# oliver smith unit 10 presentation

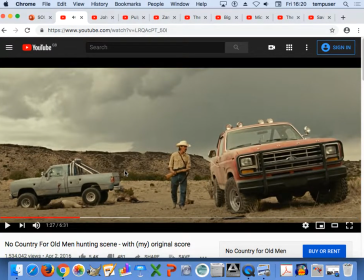Although there's not much you can hear in there, it's very subtle, but it makes the dusty wasteland scene feel very isolated and desolated place, and I feel like it enhances that scene quite a lot there.
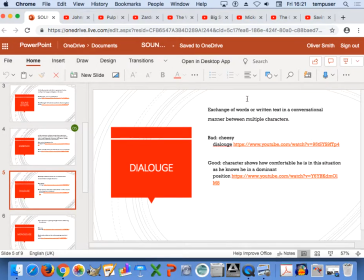So dialogue. Dialogue is exchange of words or written text in a conversational manner between two multiple characters.
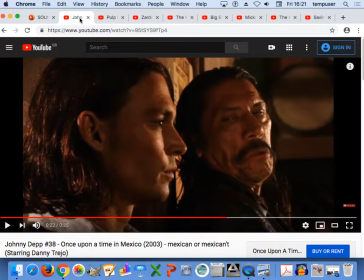The first example is this one. I think this is quite a cheesy example, to be honest, and quite a sort of serious film uses this dialogue here.
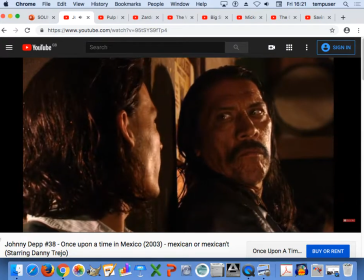Are you a Mexican or a Mexican?
I feel like that sort of ruins the serious aspect of the scene.
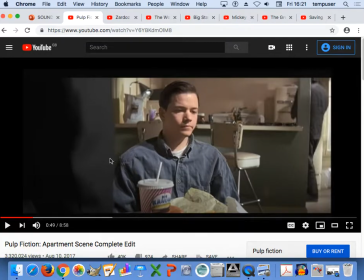A good example here from Pulp Fiction.
Looks like me and Vincent caught you boys at breakfast.
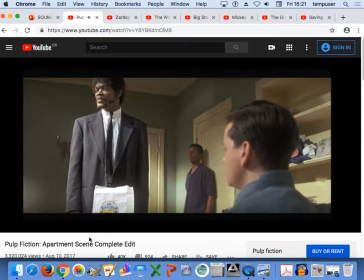Sorry about that. Did you have it? Hamburgers.
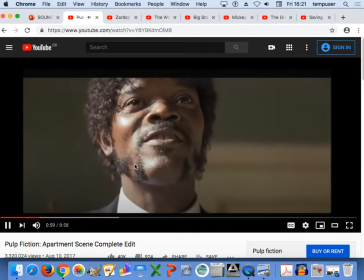Hamburgers! The cornerstone of any nutritious breakfast.
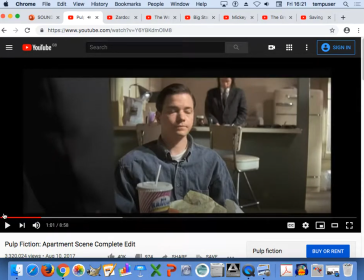I think this is a good example because it expresses how comfortable the character is in such a volatile situation, and that, to me, enhances this scene.
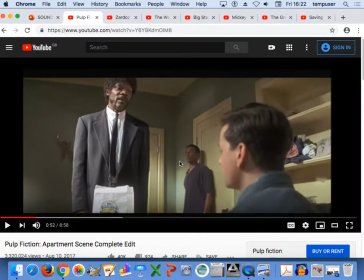You can show here how comfortable he is by asking him about his hamburgers.
Did you have it?
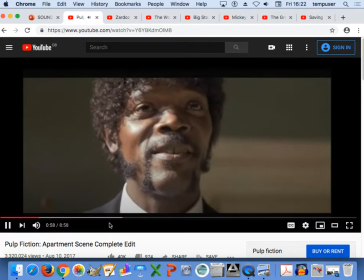Hamburgers. Hamburgers! The cornerstone of any nutritious breakfast.
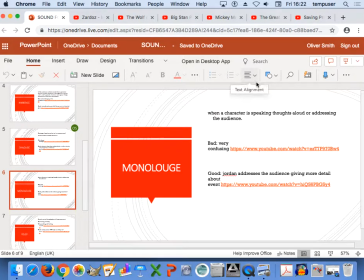Monologue. When a character is speaking thoughts aloud or addressing the audience directly.
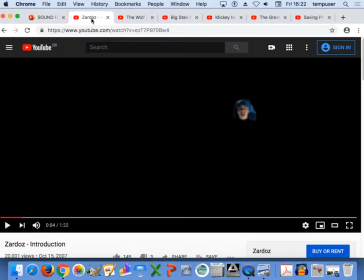My first example is a bad example from Zardoz.
And I am Zardoz. I have lived 300 years, and I long to die, but death is no longer possible.
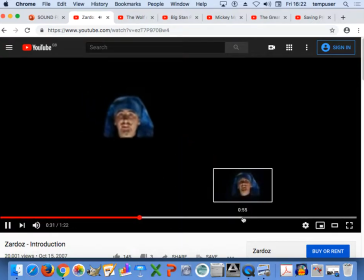It's deep in a possible future, so none of these events have yet occurred. I manipulate many of the characters and events you will see.
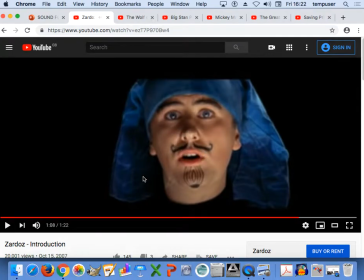For I think this is a bad example because it's very confusing and it's really out of context right at the start of the film. And here we go.
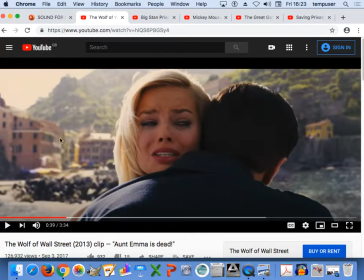A good example is from Wolf of Wall Street, where Jordan addresses the audience to give more detail about a certain event that's happening at the time.
Boom! Snap, gone.
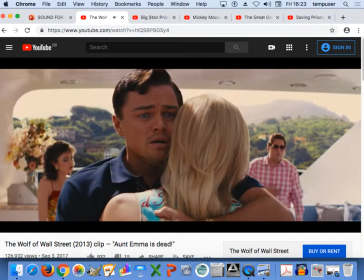Shuffled off her mortal coil, and $20 million stuck in a Swiss bank account.
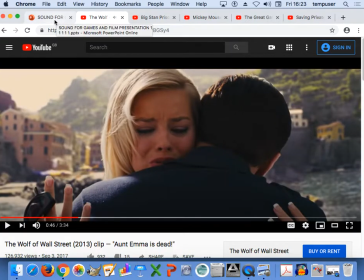There you go. This enhances the scene as it gives more detail about what's going on.
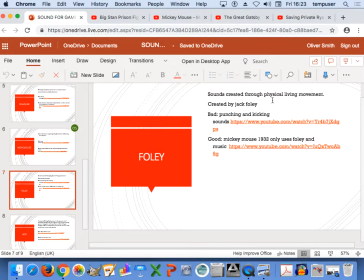Foley, sound that is created through physical living movement.
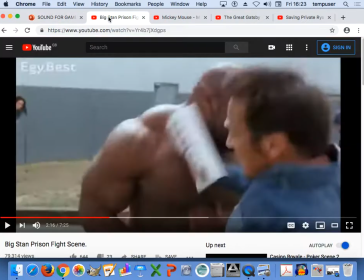Here is my first bad example. I feel like the punches are very sort of cartoony, almost, slapstick sort of comedy, and they're not sort of real punches.
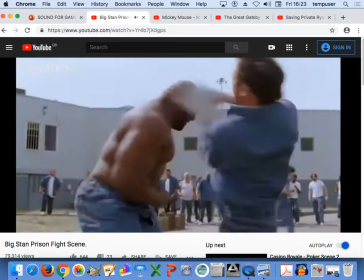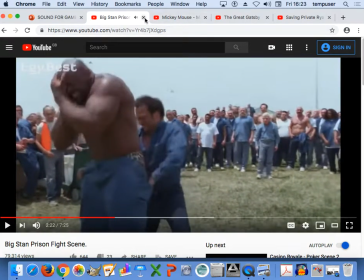Yep. This is my good example.
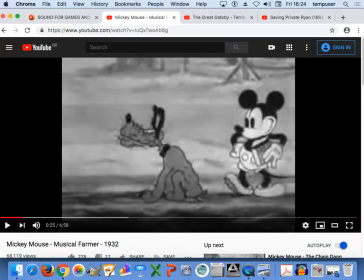As this scene is all done with Foley and music.
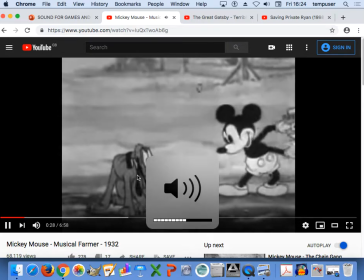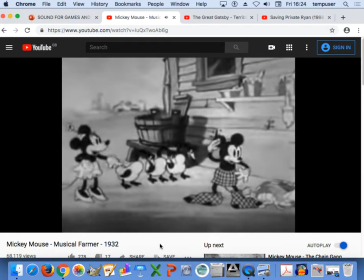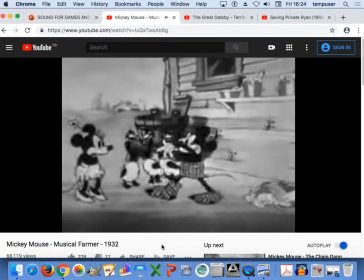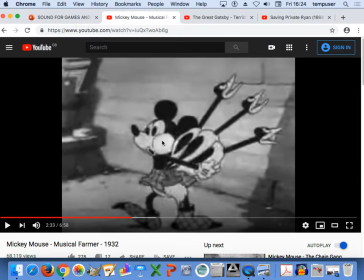I think this is a good scene because, considering it was made in 1932, the Foley and the music together really it draws the attention into the film, and it makes you, for something that doesn't have any dialogue in it, it still draws you into what you're watching.